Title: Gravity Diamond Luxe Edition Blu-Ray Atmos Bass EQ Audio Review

Hello, welcome to the Legendary Round Note. Today we'll be taking a look at 2013's Gravity. It is the Diamond Luxe Edition, which is the only version that I know of that has a Dolby Atmos track. As always, spoilers ahead, let's jump into scene one.
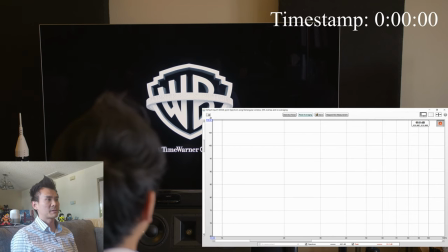26s
Alright, so the first scene is the very beginning of the movie and we start off with this like crescendo of music and
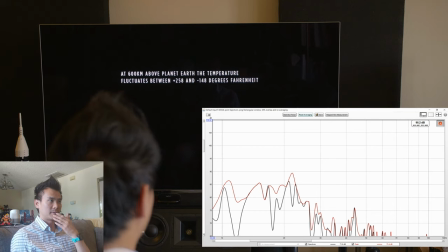33s
sound and it kind of reminds me of Blade Runner 2049 when they have that you know crazy crescendo. It's not as crazy as Blade Runner 2049, but this one is really cool because
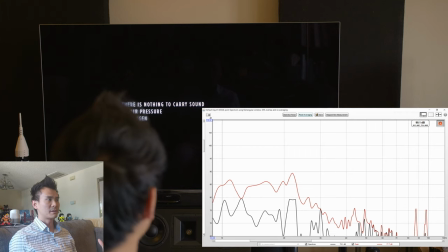47s
it just comes in and then it goes silent.
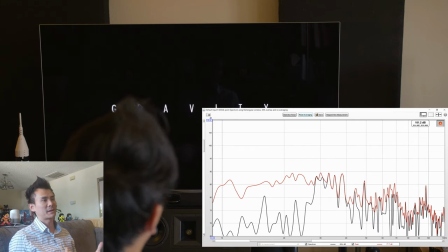57s
It's not terribly loud, but it's a really cool effect. I think it kind of transitions nicely to this very first scene that we see.
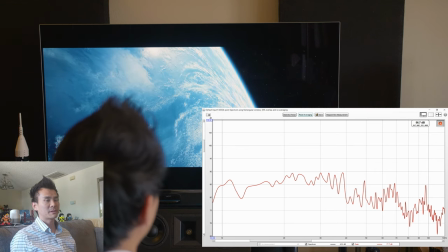65s
Right off the bat, you know this is going to be a great Atmos mix you hear voices coming from the right surround and that voice
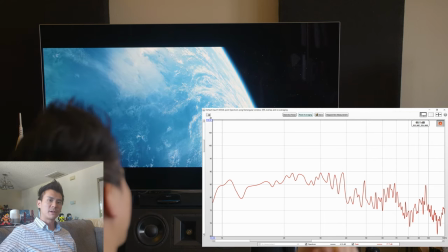77s
kind of goes all the way around to the surround back all right
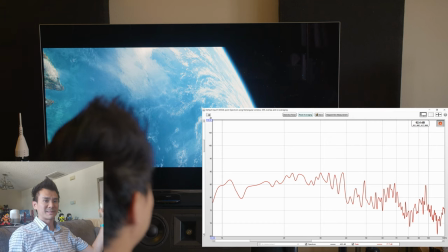82s
and then to the surround back left then to the side surround or left and then
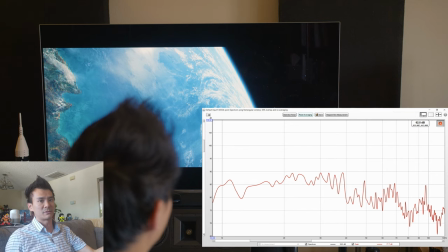88s
it comes all the way full circle and into the right so right away you're in you
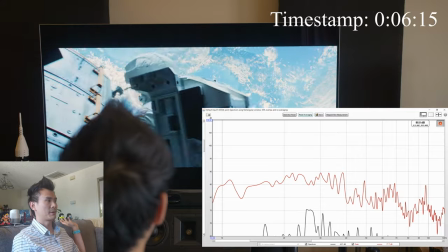93s
know you're for a treat so right here her voice comes in from the
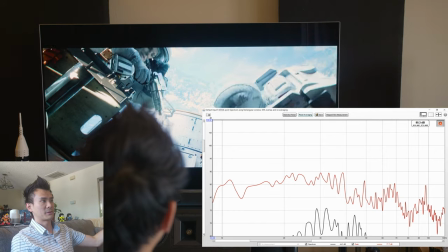99s
back left and it goes to the side and then now she's
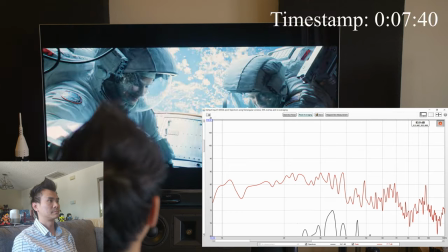104s
front and center which is pretty cool so right there the other
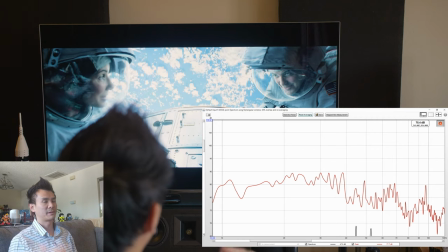109s
astronaut's voice is clearly coming from behind there's also a 20
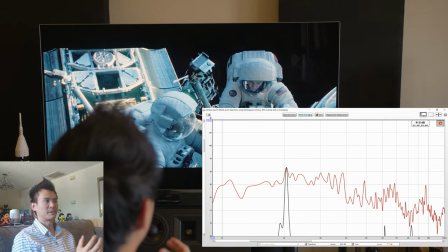117s
hertz hum that's kind of consistent throughout this scene and things are about to get bad.
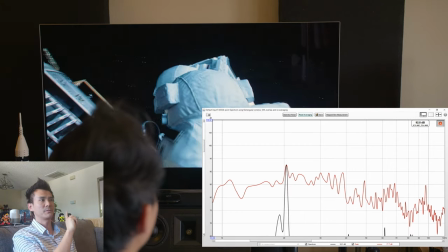124s
Houston is starting to travel around the room as the camera spins around.
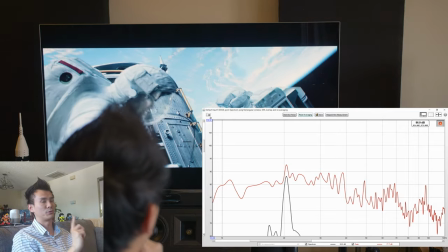131s
That's really cool.
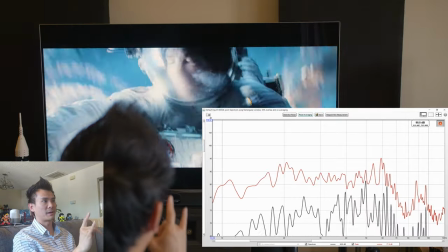135s
Right here when she's spinning all around, Clooney's voice is kind of spinning around with her
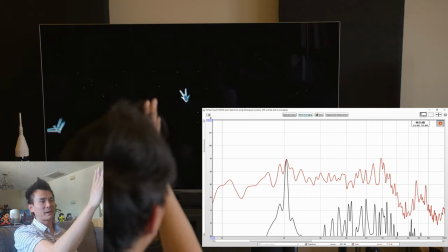144s
and yeah so he's going for like back here it's up there to the side and his
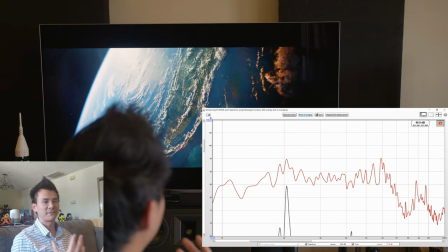150s
cutting in and out the music swelling all around you it's a nice fitting finish to a great scene so this scene
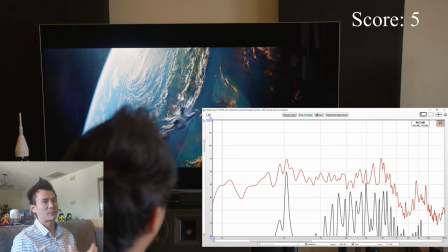157s
five out of five the voices track with pinpoint accuracy okay scene two
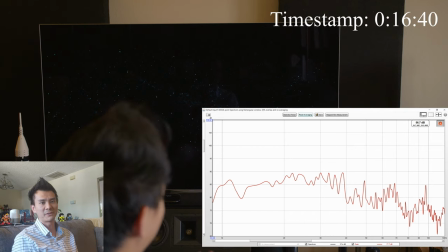162s
starts after she's kind of like floating off into space Kowalski comes from
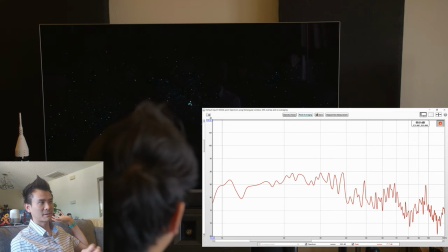168s
behind and he starts off as a slight little crackle you can hear him right here and then he starts to track from this back left to the left and then now he's starting to move again from the left speaker to the front now he's on the left speaker and
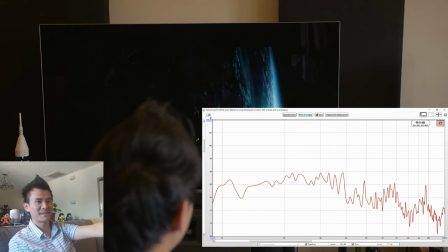187s
you start to see him on the screen on the bottom left hand corner of the screen and he's coming in
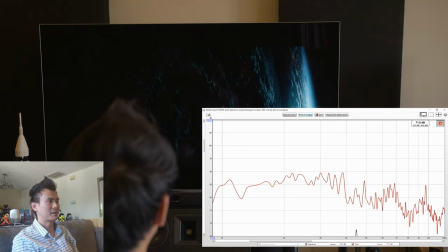195s
so perfect pinpoint uh accuracy with the voice tracking
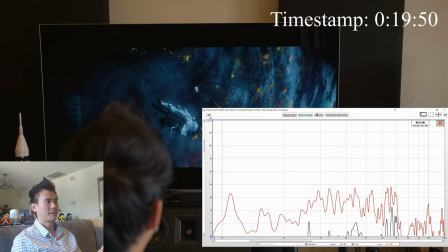200s
it's a little further into the scene we hear uh cluny's voice in the helmet and
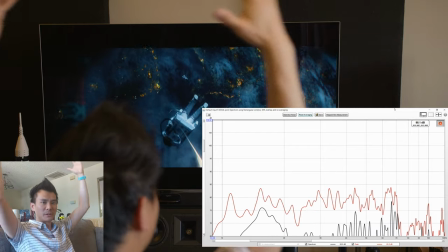206s
it sounds like it's a very thin sound coming from all over above kind of like as if your head is in a helmet
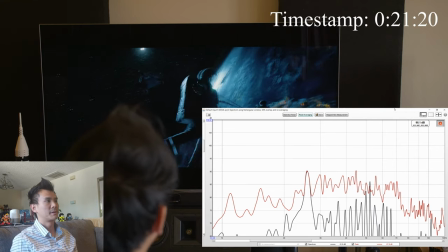213s
all right so in uh this part uh they're trying to grab uh the
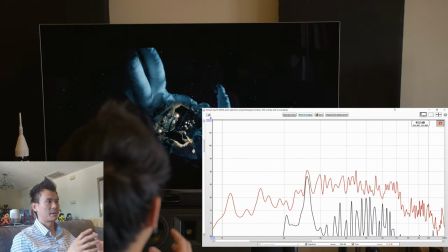218s
other astronaut and when she kind finally catches up to him.
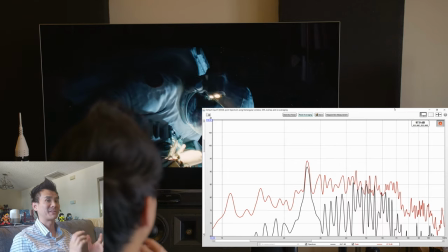224s
She turns him and kind of gets a glimpse at his face and this is what I call a face
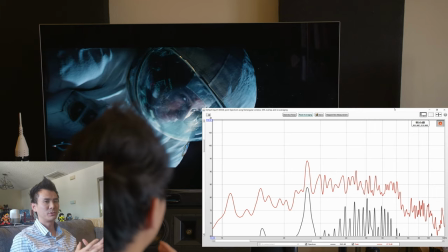230s
reveal and there's a huge spike at around 10 Hertz here.
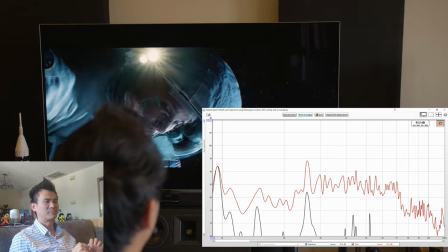236s
Ooh right there and it gives me this like really uneasy feeling and I think that's a really cool sound effect because
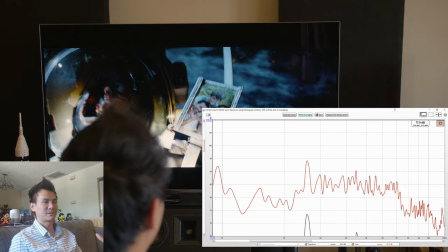244s
that scene visually is very unsettling and adding that 10 hertz effect really adds to it.
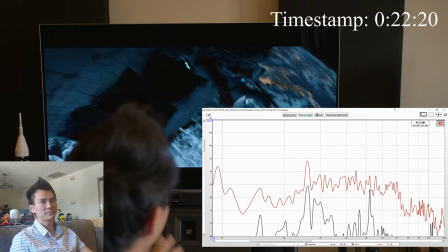252s
Okay just a little bit later into the scene they reach the space shuttle and it's really crazy
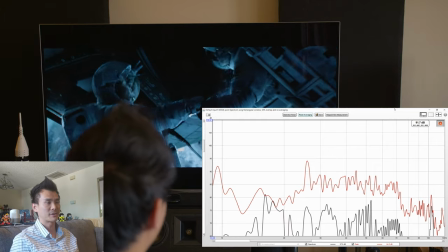258s
how well they track the breathing of the astronauts here as the camera pans around.
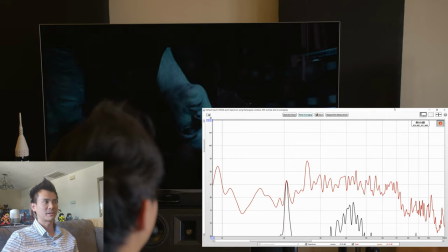265s
All right so after that little jump scare here's where the breathing starts. So it starts off to the right she's there and as the camera pans
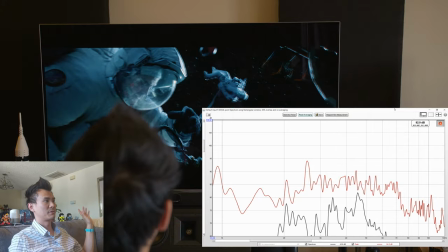276s
the breathing moves behind you and she's all the way over here now and then all the way back to the front
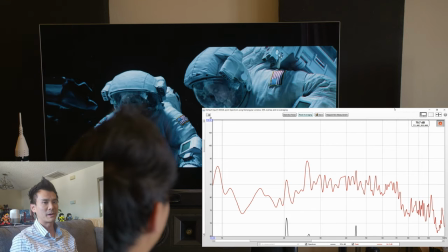283s
so that's a really cool scene if you want to capture some uh breathing tracking all around you okay
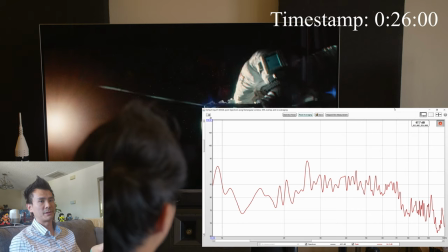290s
at this point in the uh scene we hear kowalski who's over here somewhere back here
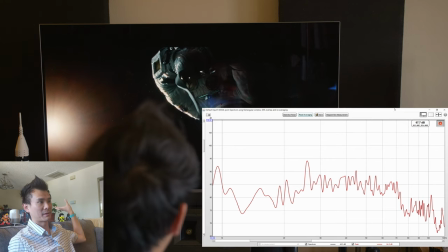297s
uh in the frame and he's coming from back there so here he takes a look at his mirror
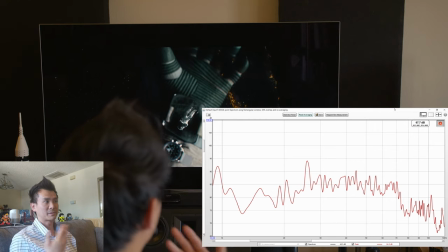306s
and she's behind him and it sounds like she's coming from behind which is really cool.
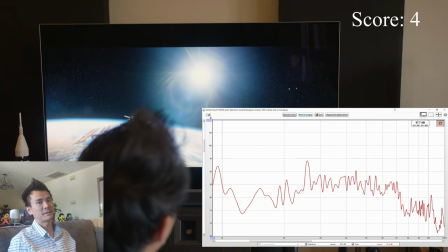314s
Okay so that scene gets a four.
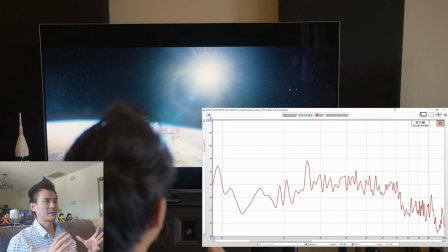317s
It's got some really great voice tracking again because everything is nice and quiet you can really pinpoint where things are coming from.
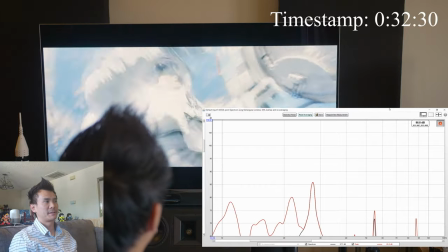325s
Scene three starts at the after the infamous tether
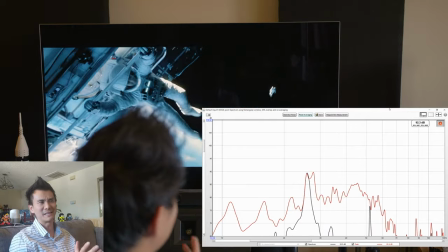332s
scene where you know she kind of lets go or rather he lets go of her we won't go into details about that
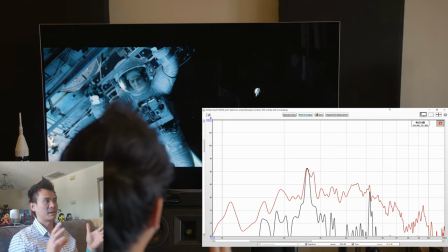339s
but here there's quite a bit more of this voice tracking when he's talking to her
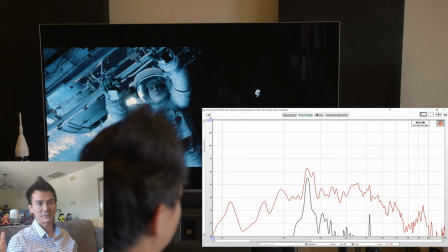348s
we know exactly where he is based off of the sound and every time she kind of like moves on to a new
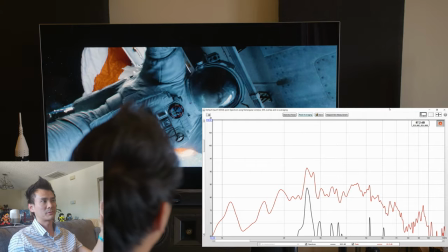355s
piece of equipment or like bar or surface there's a nice little low-end
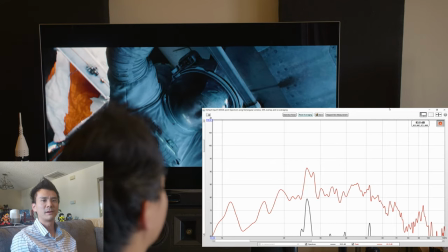363s
thud to it it's almost like it's vibrating off of their suit so
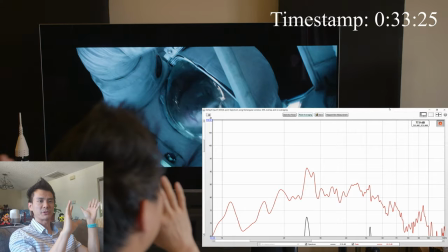368s
right there when they turned his voice went from one part of
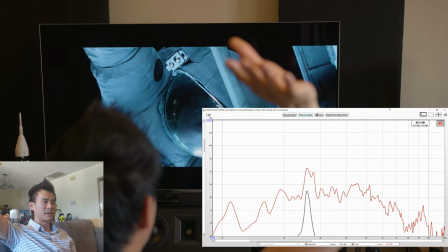372s
the room he's now to the back of the room which is where he's at in
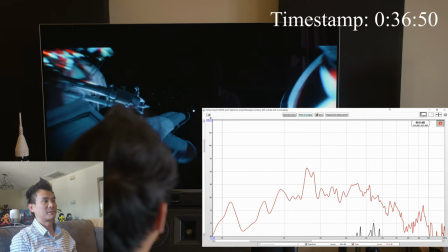377s
in space all right so now we get to a sequence called what I
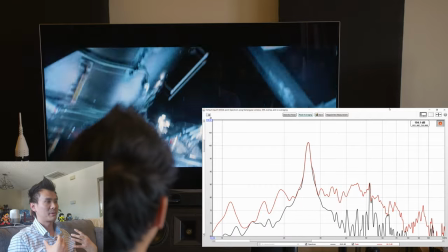382s
call the helmet cam and whoa it just all of a sudden hits you this huge 25 Hertz
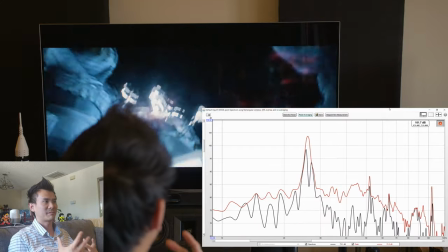388s
like consistent hum thump and it isn't
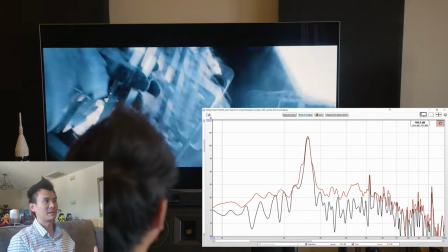395s
it's intense it's it's it's probably the highlight of the scene as she's trying to make her way into the airlock
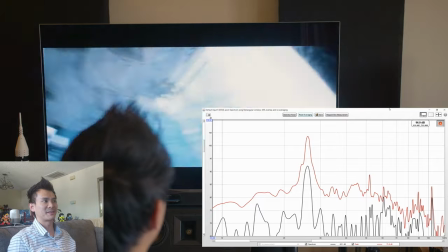402s
and this is a really cool feeling of like
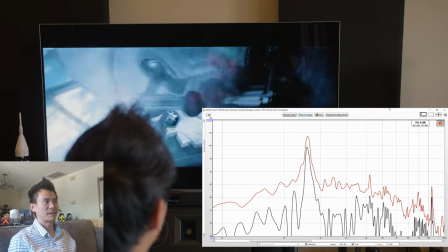408s
dread as she's trying to get inside. This scene gets a five.
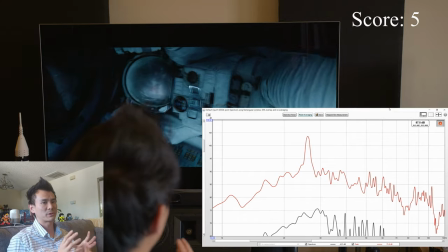415s
It's a combination of the really precise tracking as well as this like
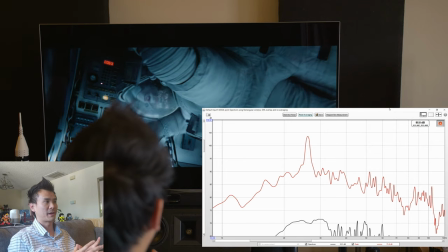420s
crazy 25 hertz note that goes as soon as she kind of goes into her helmet cam.
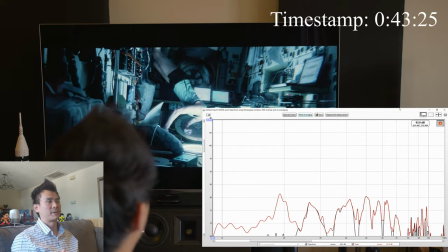425s
Excellent. So this next part we call the fire and right here we have bells going off all above you.
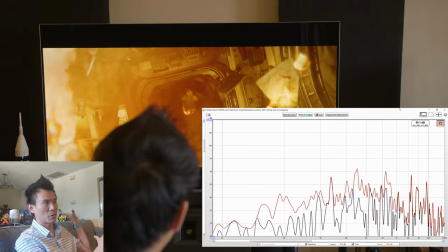432s
So right here we have like this whole left and even rear
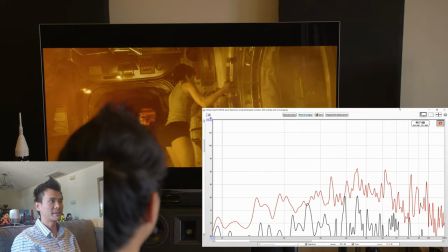436s
on fire and it's got some nice little bass oh that's a nice little
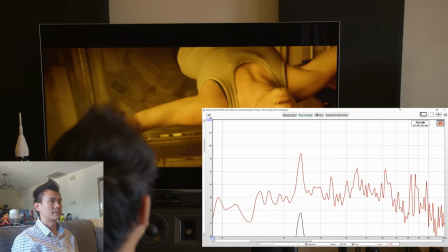442s
thud right there okay they're bringing in your ears all around you
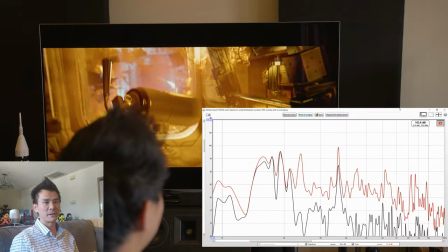447s
fire has some nice low end to it even
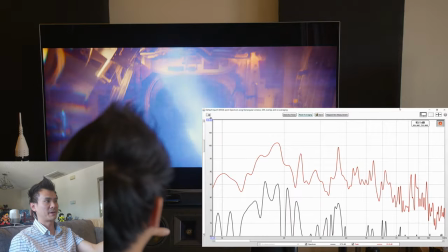457s
though this nothing right there is in front of you it tracks very nicely kind of around
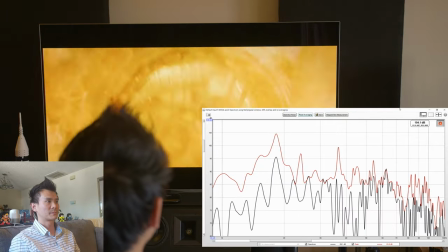462s
nice little explosion there as well the fire washes above you right there.
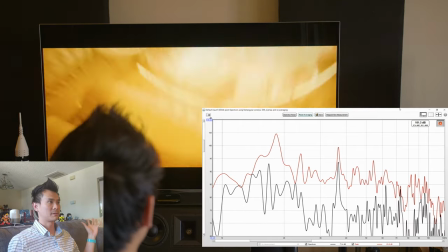470s
Now the fire is all around. You hear metal groaning from above you.
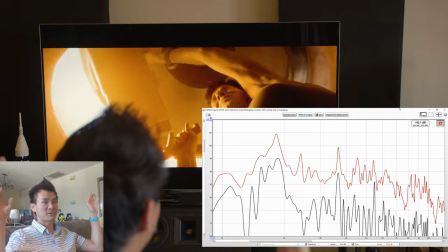479s
Okay, more fire, more sound effects just coming from above you.
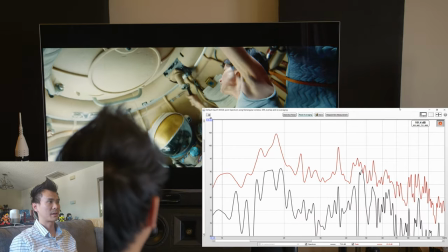486s
Nice little rumble, soft rumble. Everything kind of goes quiet for a split second.
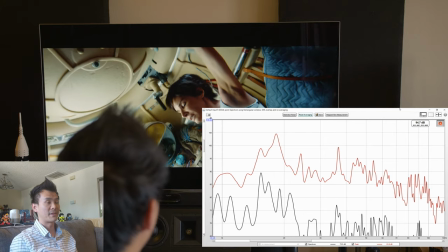491s
And then
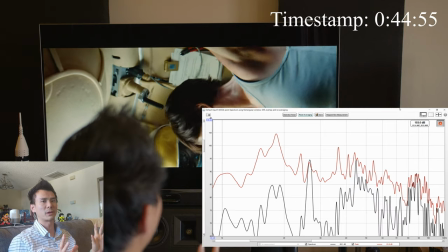494s
right there, that explosion, metal groaning and creaking all around, all above you.